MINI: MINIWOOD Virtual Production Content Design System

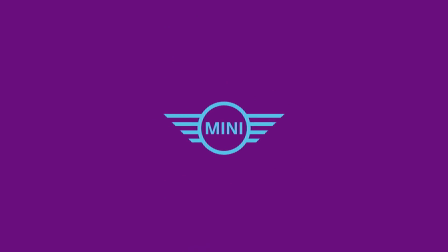0s
2024. A new era for MINI.
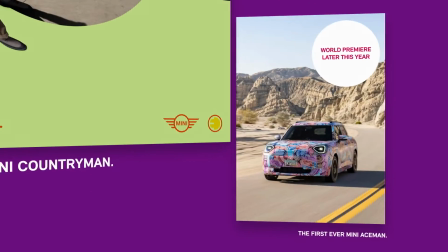3s
With a market launch of two complete redesigns, a well-premier and a new CI in visual language, MINI is facing a Hercules task.
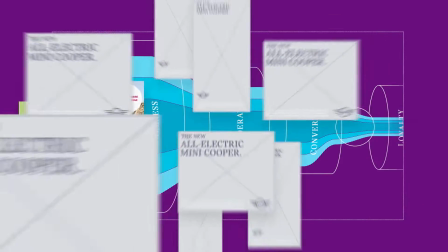10s
The new MINI family requires entirely new product content for the whole marketing funnel that unveils every single feature.
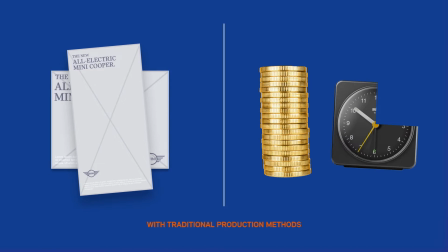17s
A challenge that with traditional production methods, looking at time and budget is impossible to solve.
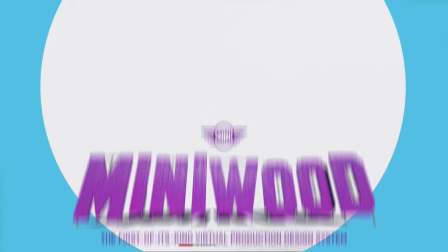24s
The solution? Welcome to MiniWood, the first-of-its-kind virtual production design system for infinite but creative content.
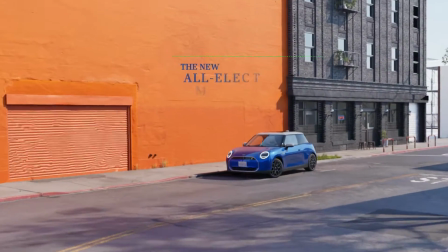33s
Based on Unreal Engine, further evolved with our own tools.
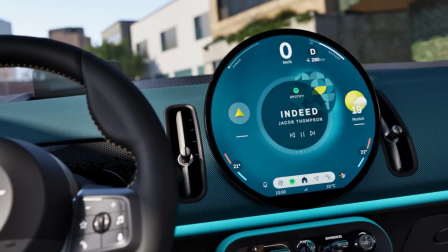36s
Authentic and diverse visuals like parking, charging, driving, interior and close-up shots are created here, highlighting even the smallest details.
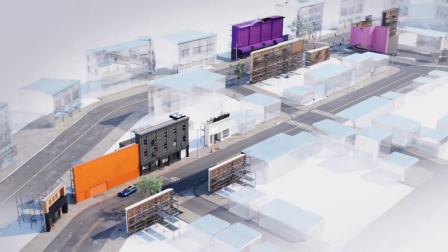45s
In MiniWood, creativity is the key to efficiency, never sacrificing quality.
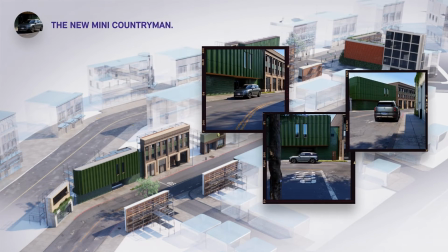51s
With its innovative approach, completely different campaigns can be crafted on one modular set.
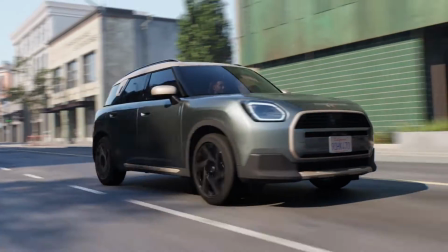57s
The design structure can be reused indefinitely to unlock creative freedom. Distinct assets come to life from the same blueprints.
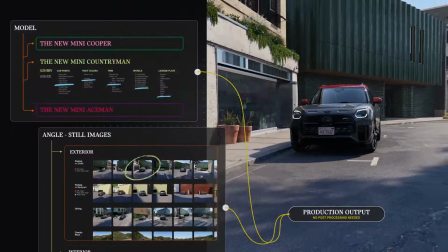65s
Every configuration is set in a specific environment tailored to the character of each model.
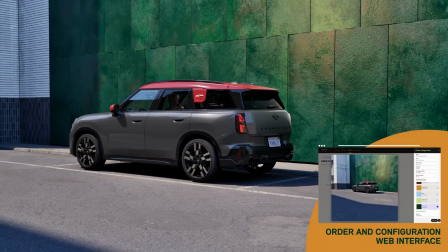71s
Textures and color palette of the background buildings bridge the gap to MINI's new CI.
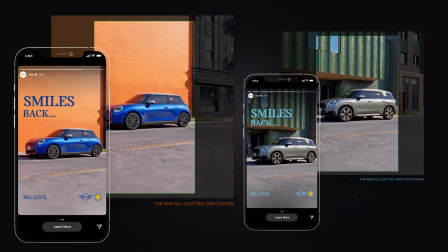77s
The outputs of MiniWood are composed to allow every digital ad format to be cropped from a single render.
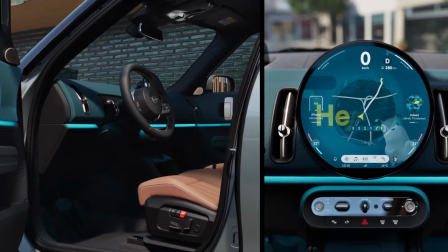84s
Both still and moving contents are equally adaptable and versatile, always presenting the cars in lifelike scenarios.
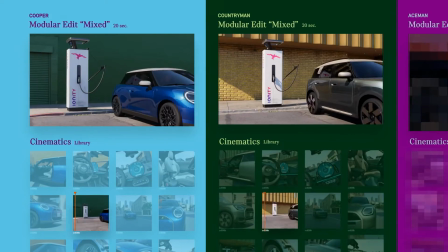92s
Entire product films are dynamically stitched together from individual cinematics.
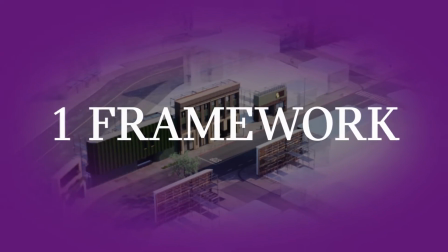99s
One framework with a fully automated production pipeline. Three distinct roles by now.
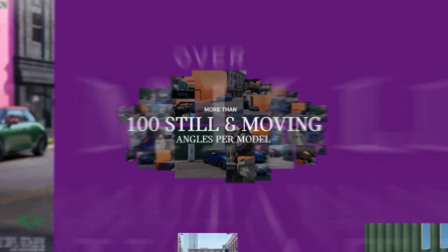104s
Hundreds of photos and film clips per model. over 500 million image permutations with worldwide market supports showing
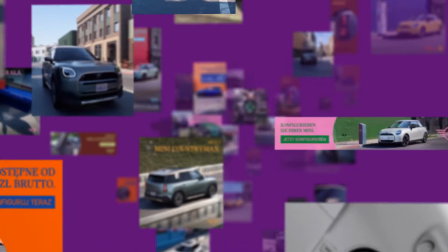111s
every product feature for every stage of the funnel so this is MiniWoods the first of its kind virtual production design system